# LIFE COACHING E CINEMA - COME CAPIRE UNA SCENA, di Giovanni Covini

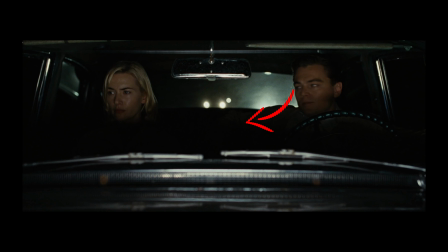235s
Frank tende a guardare April, guarda verso April, April fugge allo sguardo, cioè un tentare di evitare la relazione, ma lei avverte lo sguardo di lui e si passa la mano tra i capelli, si prepara al conflitto,
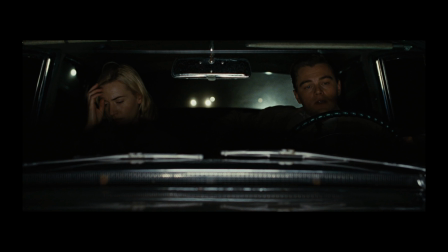252s
cerca di trovare delle forze dentro di sé, si aggrappa a qualche pensiero, non lo sappiamo, ma di fatto mostra un'inquietudine, una stanchezza e già l'aspettativa di qualcosa che verrà. Osserviamo come lui attacca il discorso. Lo attacca, guardate l'attitudine dello sguardo, è un'azione precisa.
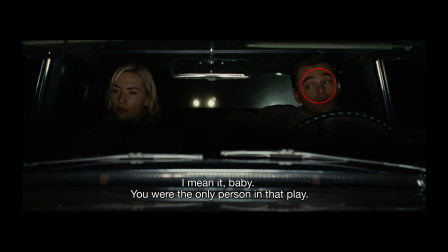271s
Non mettiamo in sceneggiatura, lui guarda verso di lei. Lui qua sta veramente sbirciando, sta sondando il terreno per vedere fino a che punto può arrivare a ottenere il risultato che vuole, cioè che lei dica ok smetto per sempre,
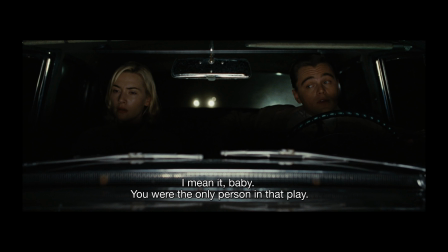286s
senza pagare dazio, senza affrontare un conflitto. Perché lui non vuole affrontare il conflitto? perché se è lei a dirlo è sicuro che il risultato è raggiunto, se è lui a imporlo è sicuro soltanto che è l'inizio di una guerra. Dunque prova con questa tattica diciamo un po' paternalista, comincia con dei complimenti,
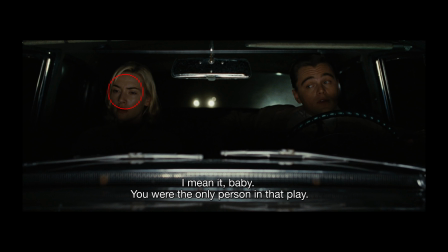305s
lei sa già tutto, guardate lo sguardo di lei, lei non sta guardando a mezzo metro da sé dove c'è il cruscotto, lei sta guardando a chilometri di distanza e sta guardando tutto un passato e tutto un futuro che la aspettano.
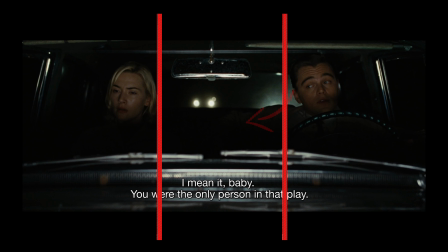319s
È chiaro che questo spazio centrale dello specchietto occupato dalla linea dello sguardo di lui è disabitato dallo sguardo di lei. E guardiamo poi adesso che cosa succede. Lei ringrazia, ringrazia e si volge con gli occhi verso di lui e lui scappa via dal cono centrale.
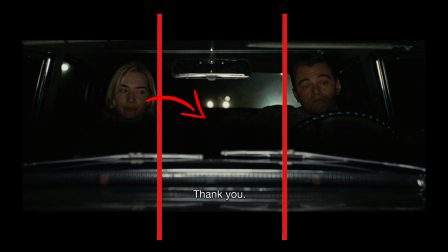337s
Cioè, è stata preparata al millimetro questa scena? Io credo proprio di no, non in questi termini. È stato preparato un fondo relazionale, è stata molto ben compresa la relazione che c'è tra i due e molto ben capito il gioco che questi due stanno facendo in questa scena.
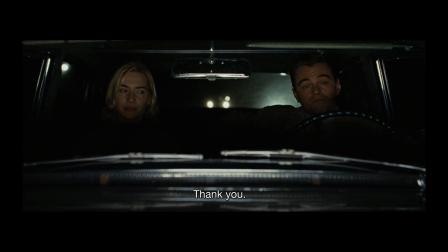356s
Il resto, il resto viene da loro perché sono dei grandi, perché l'istinto li porta a questo. Noi possiamo osservare soltanto quello che di fatto è capitato. Non vorrei generare l'equivoco di dirigere gli attori dicendogli millimetricamente dove devono guardare, perché questo sarebbe un inferno, ma chiarire molto bene il gioco e affidarsi al loro talento.
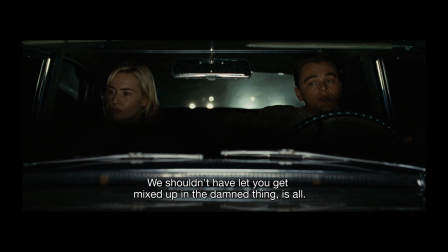375s
E in questo momento successivo vediamo che lui sta provando a impostare un ragionamento, no? Non avremmo dovuto lasciarti mettere in mezzo a questa roba, insomma, questo genere di roba, accidenti, questo è tutto, no? ecco lei questa cosa non la vuole sentire appena lui si riaffaccia lei scappa via dal finestrino e nel
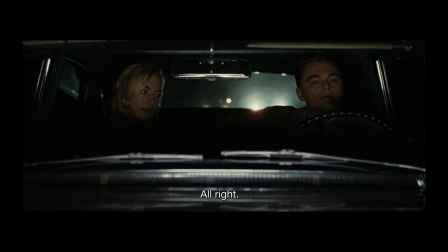394s
momento successivo lei lo rimbrotta ok vedete che aumenta il livello di torsione del capo cioè sta aumentando il tasso di conflitto adesso non basta più un'occhiata adesso si volge verso di lui e lui guardate come si ripara assolutamente guardando fisso davanti a sé e quasi chiudendosi no?
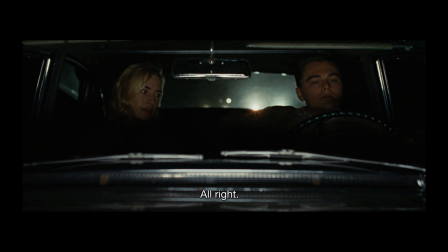413s
Ha la possibilità di incontrarla veramente. Cioè sono due che stanno cercando di non litigare e lo stanno già facendo ampiamente. Lui prova ad alleggerire lo stato della conversazione separando lei da quel che ha visto quella sera lì.
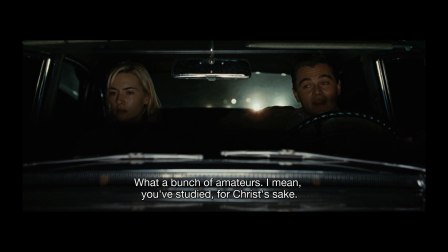429s
È una tattica, no? Dire siamo noi la squadra, siamo tu e io la squadra e tu sei fantastica come sono fantastico io. Quelli là sono quelli veramente brutti e cattivi che ti hanno messo in questa condizione. Cioè sta cercando di strapparla dal suo mondo per portarla a sé e farne ciò che vuole lui.
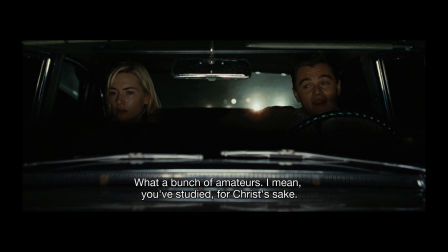449s
Naturalmente lei questo lo sa perfettamente e vedete che il ruolo si è di nuovo invertito. Lui adesso converge verso il centro dell'inquadratura, lei scappa dritta davanti a sé. Ma il carico si sta facendo eccessivo e adesso inizia il vero primo evento della scena.
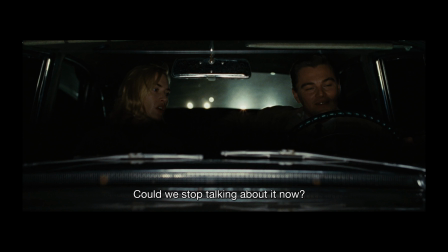466s
Lei ufficialmente chiede a lui di smettere di parlare di questa cosa. Cioè possiamo per favore smetterla adesso di parlare di questo? È una richiesta esplicita da questo punto in avanti se lui continua a parlarne è chiaramente un conflitto.